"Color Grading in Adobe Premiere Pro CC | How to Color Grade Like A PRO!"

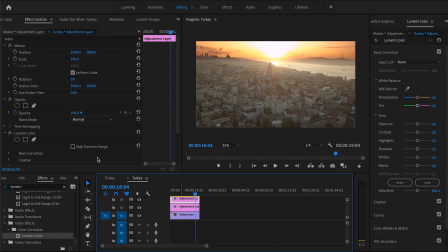[4:15]
We're gonna do the same thing and create a mask on the foreground. Now the reason I told you why we did this to separate parts, so for the sky and the foreground, is because the sky is blown out already.
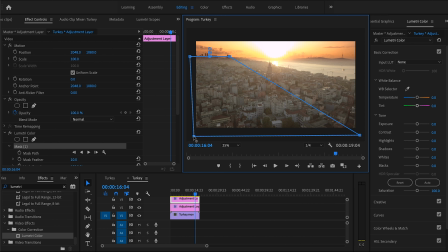[4:32]
And if we're gonna create any sort of contrast, we're gonna blow out the sky even more. Now what we're gonna do is also get some contrast out of it. Take the blacks down, maybe a bit more.
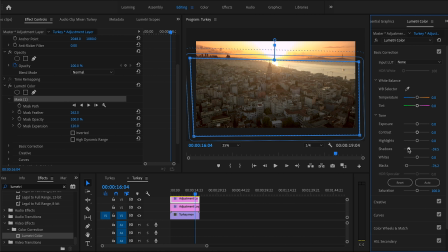[4:48]
Let us take down the shadows a little bit. And we wanna create some nice contrast. So we're gonna increase the contrast over here. I think it might be too dark here. So we're gonna take the blacks up a little bit and also the shadows. Right,
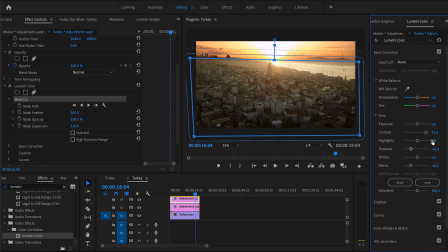[5:08]
So I think I really like how that's looking. We can increase the whites over here because I want to emphasize the light source, right? So I think this is looking good. Let's add some magenta so it matches the sky. Not that extreme though. Right about there looks good, I think. Yeah, not too extreme.
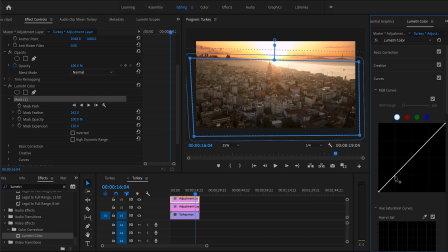[5:28]
So let's go down to our curves again and just create a little bit more contrast. We kind of want to emphasize our light source. This time we're gonna lift up our highlights, get more drama out of it.
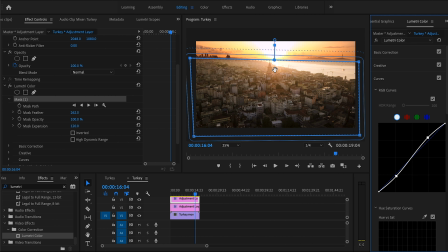[5:42]
And what we're gonna do, since we have our feather over here also affecting our sky and we don't want to do that, we're gonna drag our mask a little bit down. Just a little bit, not too much. And I think I like how that's looking. Let's take a look at the before and after.
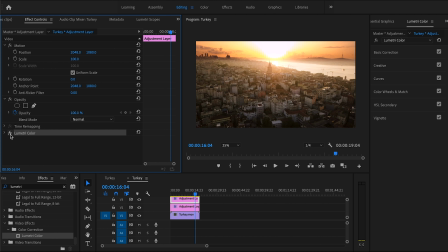[5:59]
So that's before and that's after, and it's blending in pretty nicely. I think it looks pretty good. It's almost seamless, right? All right, now we're gonna add another layer.
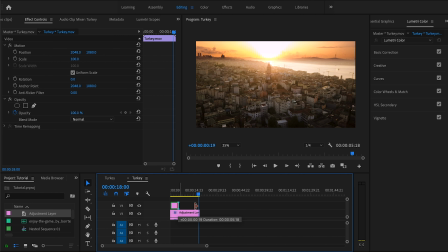[6:12]
So we're gonna add another adjustment layer and another lumetri color. Add that on top. Now what we're gonna do, our game plan is to, like I said, our whole goal is to emphasize this light source.
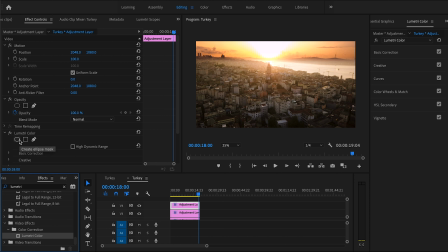[6:27]
So what we're gonna do right now is we're gonna create a circular mask, right? We're gonna kind of make the light source more dramatic. And to do that, we're gonna brighten up the place where the light source is coming from.
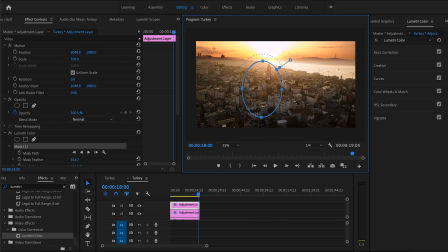[6:44]
So the light source coming from here, we want to make that area brighter. All right, we're gonna go to correction again. We're gonna lift the whites this time a little bit because that's the area that we want to brighten up. Okay, and I think we can expand it a little bit.
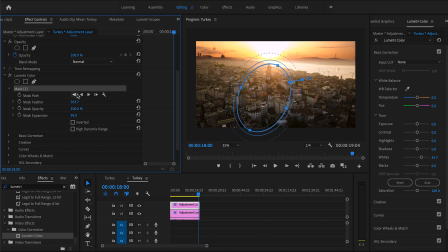[7:03]
Yeah, we can expand and also feather just so it blends in nicely. So we have our light source emphasized. We can see the brightest part of the image is very nice. Let's increase the exposure by 0.1. Maybe feather a little more just to blend it in.
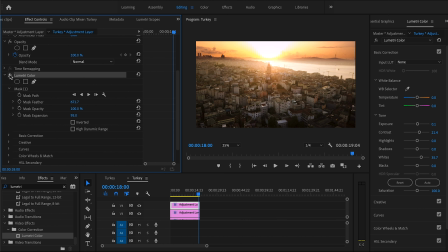[7:23]
That looks amazing. See the difference before and after? It's very subtle, but with color grading, it's all about subtlety.
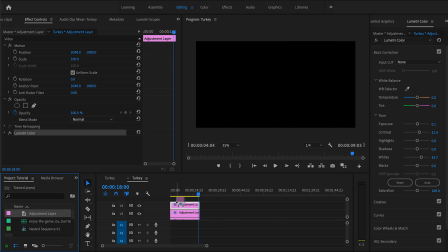[7:31]
So now we're gonna create one more mask. We already did the inside.
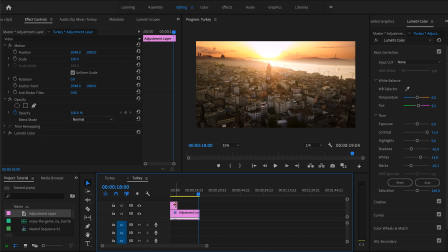[7:36]
Now we wanna darken the outside a little bit, create more drama, more emphasis, and make it look epic. So we're gonna go in here, add another lumetri.
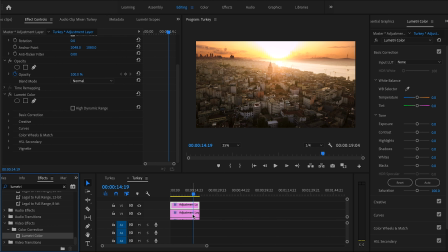[7:51]
So the reason I'm creating them on the different adjustment layers is so if I go back, I can adjust each one, right? If I have them all on one adjustment layer where they're lined up, once you've set it, I don't know if it's a bug or it's just me, but I can't fix it anymore.
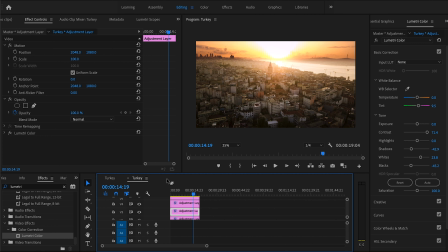[8:07]
It goes to the last lumetri color that I added. This way I can go back to each one and adjust it. So for this last one, what we're gonna do is we're gonna add a little vignette.